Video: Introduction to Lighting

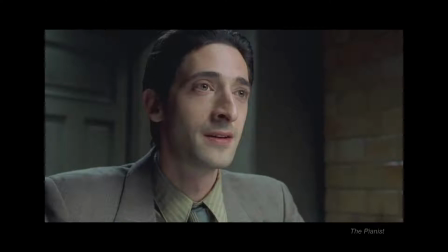987s
It's going to be something you can't see, which gives you a lot of flexibility as a director of photography, or if you're doing this in the computer in a program like Maya, gives you a lot of flexibility to set up and position your light however you want to without it really needing to
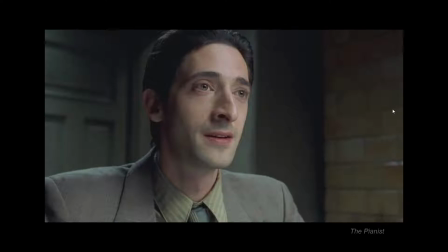1003s
make full sense. But again, that light source that's off camera, and we can kind of see a reflection of it in his eyes. It might be a window, but most likely it's a giant softbox light. That's the primary lighting source. It's what's creating the light side and the shadow side on him.
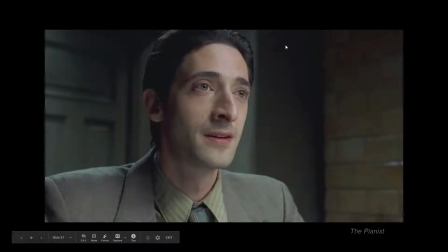1021s
There's other lights in the scene, right? But again, the key light is the one that's doing that primary lighting structure and shadow structure on our subject, which is revealing the shape and forms of their face or whatever it is that you're lighting.
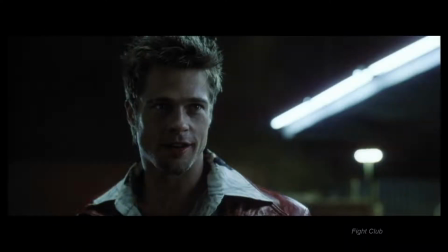1036s
Here's an example from Fight Club. We, again, have a key light that's off camera, but we also have a lot of context in the scene which could indicate what that light source could be, right? So we see this light right here, even though that's not the light source, right, because it's behind him.
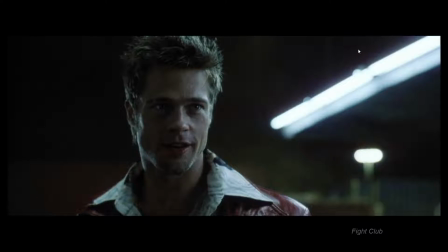1050s
We get a sense that this is some kind of artificial street light or light in the parking lot that might be lighting the character, even though in reality it's not going to be one of those light sources. And its position also doesn't really make a whole lot of sense. But the main idea is we just want the lighting to shape the character nicely and still be believable, right?
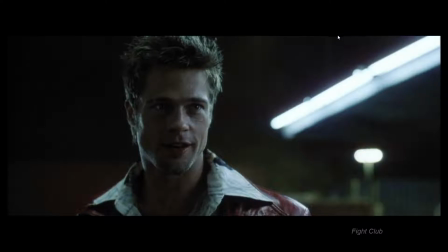1070s
As an audience, we get the idea of, okay, it's probably, a light source that's just off here. And you don't think about it that much, as long as it's relatively believable. But this light source is actually coming more from the side. But we're, again, getting a strong light side and a strong shadow side, and we're getting a lot of shape information in his face from the lighting.
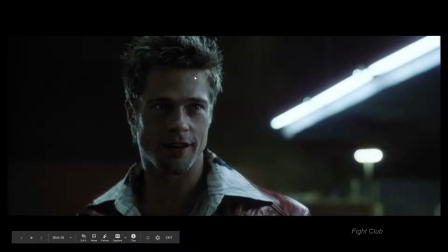1089s
And again, that's what we're talking about right now with choosing our lighting and placing it, is it's about shaping the character.
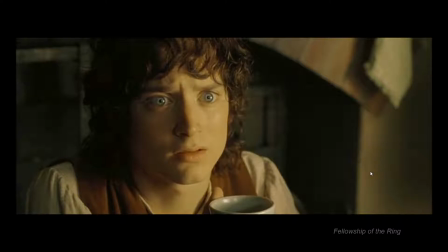1097s
Here's just one more example from one of the Lord of the Rings movies. Again, you can see the reflection of the light sources. There's actually two of them, right? So it might be like a main key light source and a little supportive light source as well to just kind of add a little fill. And again, it's not really physically plausible, right?
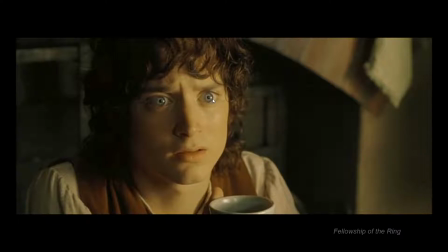1114s
It doesn't really make a whole lot of sense because it looks like there's a giant light source that's like at waist height in the space. And in the scene, there's not like a light source that's probably there. But you get a sense that it could be a window that might be letting light in, or it could be maybe be a fireplace in this situation.
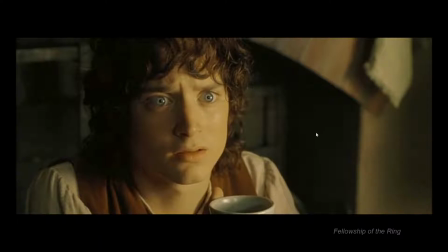1132s
I'm not sure in the context of the scene. But again, this light source is coming in a little bit from the side, and again, we're getting a strong light side and a shadow side. Compared to that Fight Club example,
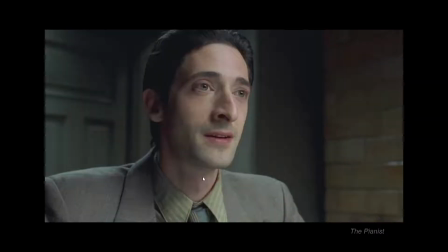1143s
that light source and this one from the pianist, you see how that light source, that key light, is coming from different angles in all three of these. And it really adds a different tone or mood to the shot, right?
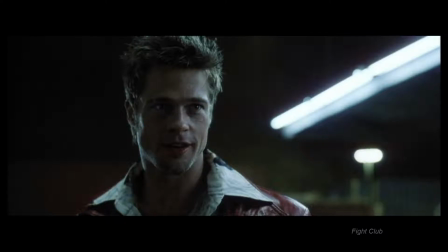1154s
The one that's from the side, it feels a little bit more sinister and a little bit more mysterious.
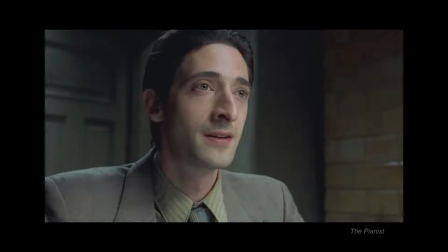1159s
And when it's coming straight from the front, it feels a little bit more pleasant and comfortable.
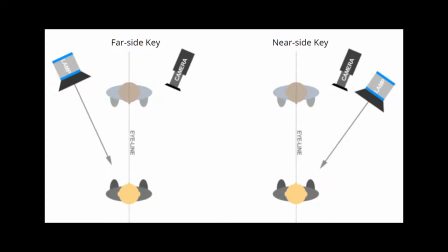1168s
One other way you could describe key lights is through these terms called far side and near side. And what that has to do with is whether that light source is near the camera or on the opposite side of the character.
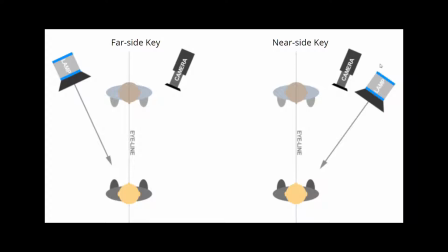1181s
So if we're focusing on this subject right here, and that key light source is on the same side as that character's, you can kind of draw a line from their nose, right? And if you, the camera, and the viewer, and the light source are on the same side of that line from the nose, that's called the near side key.
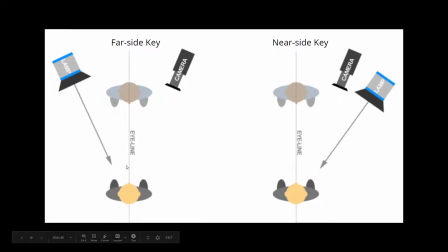1200s
If the light source is on the opposite side of their nose, or coming from the opposite direction than the camera or the viewer, then that's called a far side key. And generally speaking, there's not that much reason you guys might be choosing one or the other until you get more experience, but far side key is definitely a very common cinematic look.
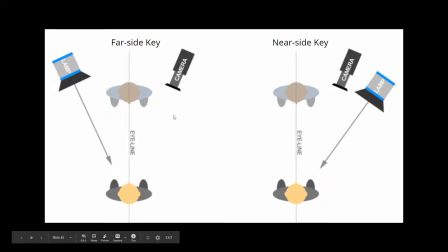1220s
It adds, so you'll have the shadow on the camera side and the light side will be on the opposite side of the character,
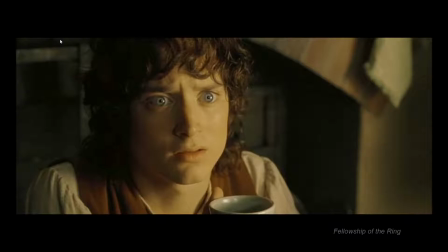1227s
kind of like this, both of these shots right here, right? We're on the left-hand side of his nose, but the light source is on the right-hand side of his nose. It's a very cinematic look.